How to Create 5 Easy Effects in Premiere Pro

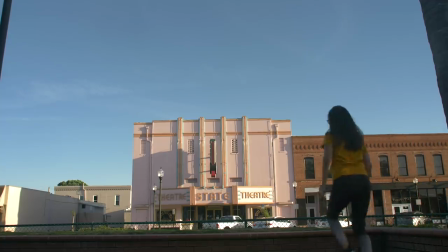for this effect I filmed one shot and it was with my wife walking and looking up at the sky. I made sure to film this on a nice and sunny day when there was no clouds in the sky so that the sky was completely blue.
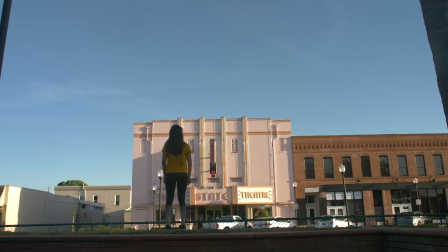If there are clouds in the sky, this effect won't work because I'm going to be using the sky as basically a giant blue screen. I also made sure to film this shot locked off on a tripod.
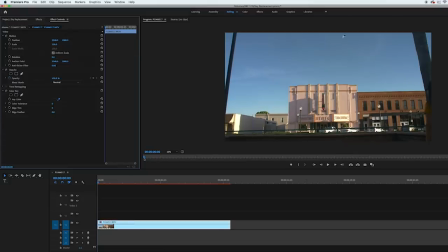So with my clip in Premiere, I added the color key effect and used the key color eyedropper to select a part of the sky that was towards the top of the frame. Then I opened up the color tolerance slider and started adjusting that. And once I start adjusting that, my sky will start disappearing.
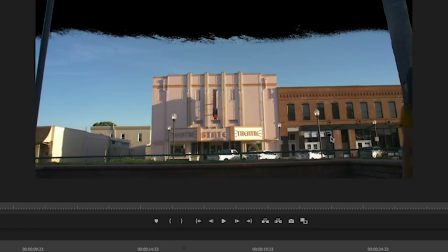For my shot, the color tolerance started affecting some of the buildings in my shot as you can see right here this window started turning black and that's not good because these areas in the building will be see-through.
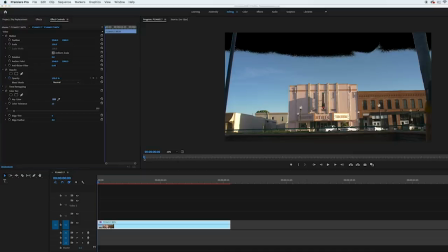So I scaled back the color tolerance a little bit until it wasn't affecting my buildings at all and then I copied the color key effect and pasted that back into the effect controls panel. Then I reset the color key effect that I just pasted and then took the key color eyedropper on that color key effect and selected a part in
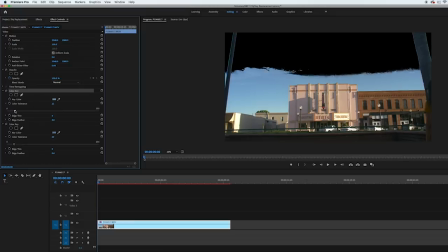the sky right underneath the black and then I did the same thing and adjusted that color tolerance right up until it started affecting the buildings and then copied and pasted that color key effect, reset the new one and then did the same thing i ended up doing this four times in total until i perfectly keyed out my sky
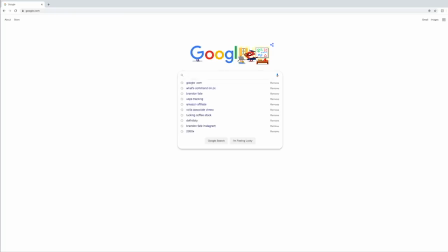without affecting the buildings underneath then with my sky keyed out i went on to google images and searched for some
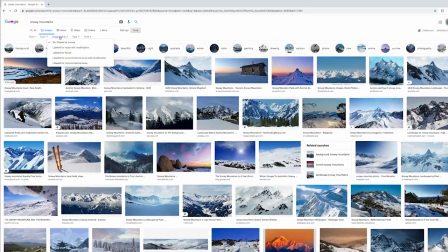snowy mountain pictures and i made sure to change the usage rights to labeled for reuse and then i found an image that i liked and brought
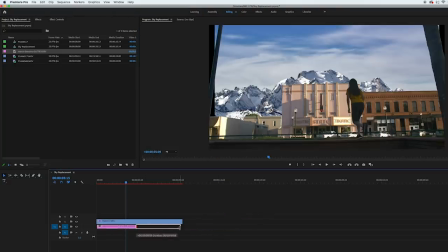that into premiere then i took that image and placed it underneath my video footage and extended it to the length of my clip scaled it and repositioned
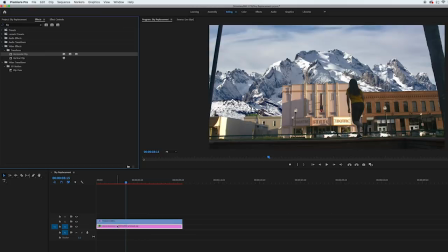it to how i wanted it in my scene then flipped it horizontally so the shadows matched my footage and then color graded both of those to match with with a blue look to give it a winter feel.
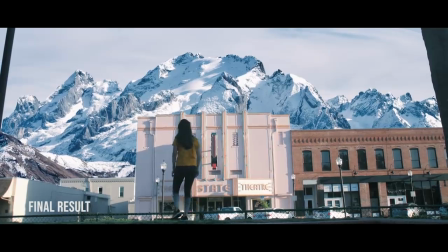I also added the fake handheld effect to the shot and that gave me my final result.
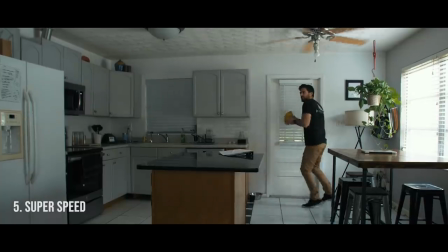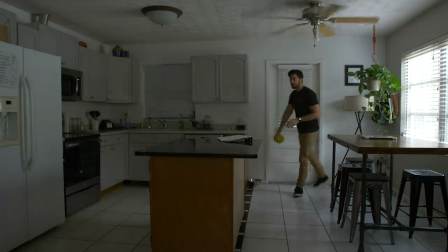So for the super speed effect, I shot one clip locked off on a tripod and broke it up into four separate parts.
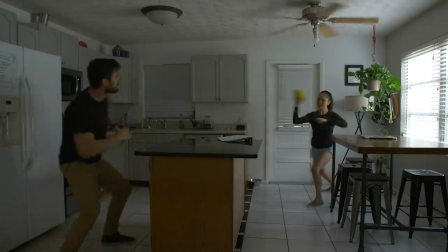The first part was of me throwing the football. The second part was of me catching the football that was thrown by my wife.
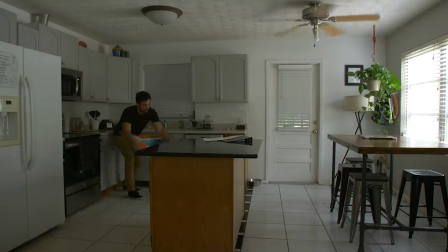The third part was a clean plate. And the fourth part was me creating the gust of wind and blowing these papers off of the table.
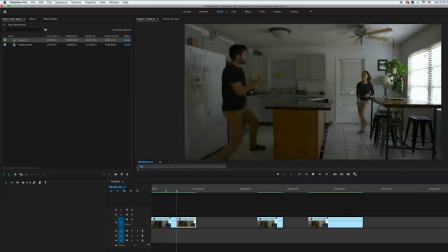Then I brought my footage into Premiere and broke it up into those four separate parts and then pieced together the part of me throwing the football and catching it, timing it up to make it look like I'm throwing it to myself.
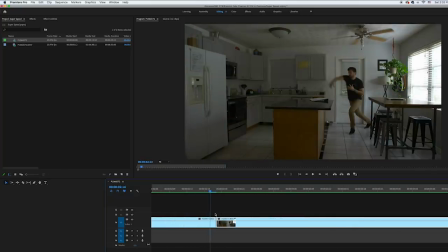Next I went to the end of the clip of me throwing the football and made a cut on the last frame.
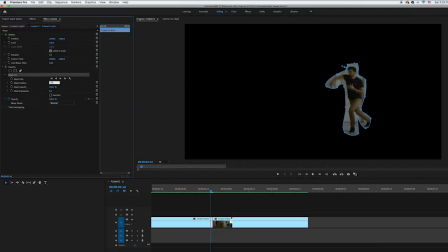Then I selected that frame and made a rough mask around my body, increased the feather to 250, then brought my clean plate underneath starting it at that frame that I cut.
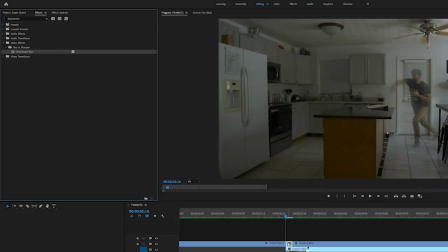Then on the frame that I added the mask, I also added a directional blur. I changed the direction to 90 degrees and increased the blur length to 100. And then I offset the position of that a little to the left. This all created the look like I was beginning my run into super speed.
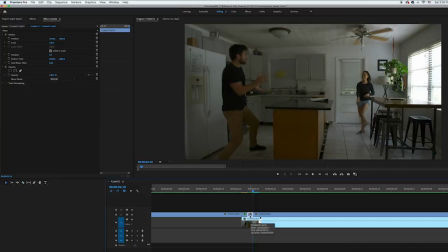And then I went to the clip of me catching the football and made a cut on the first frame of that clip And then did the same thing, added a mask, increased the feather to 250,
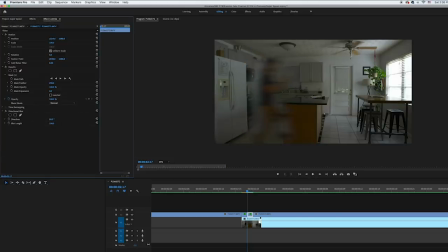added the directional blur, and then offset the position of that frame to the right. And this creates the look of me coming out of super speed.
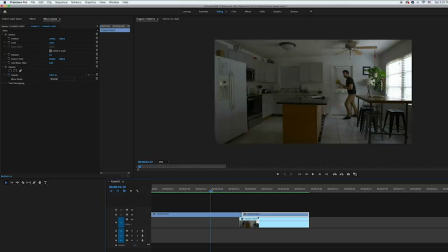I also made sure that my clean play extended to the end of the clip of me catching the football. So at this point it's already looking pretty good, but you can still see my wife throwing me the football. So to get rid of her out of the scene, I'm going to create a mask on the footage of me catching the football around the left side of the frame where I am. And this will get rid of her on the other side.
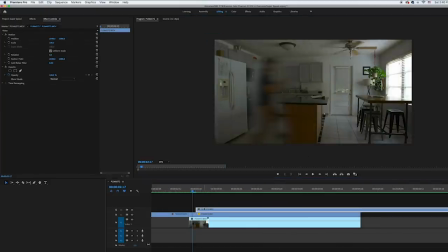The next thing that I did was take the clip of the papers blowing up in the air and place that on top of everything and in between the two frames that I cut, the ones that have the blurs on them. This makes it look like when I'm running by, I created a gust of wind and it blew the papers off the table. I also made sure to start that clip right when the papers start blowing up off of the table.
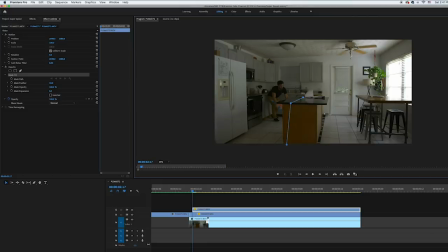Then I made sure I was at the beginning of that clip and I had it selected and I created a mask around the right side of the frame and this got rid of the left side of the frame where you could see me creating the wind.
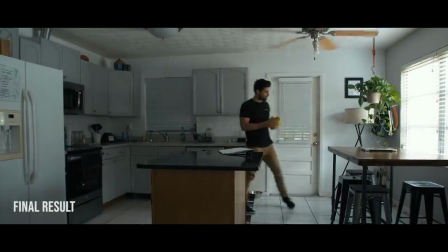Then after all that, I added in the handheld effect and then I was finished. Alright guys, that's it for today's video. Consider subscribing over here if you haven't already. Give this video a like if you found it interesting. And check out some of my other work which will be over here. But thank you for watching and I'll see you guys next time.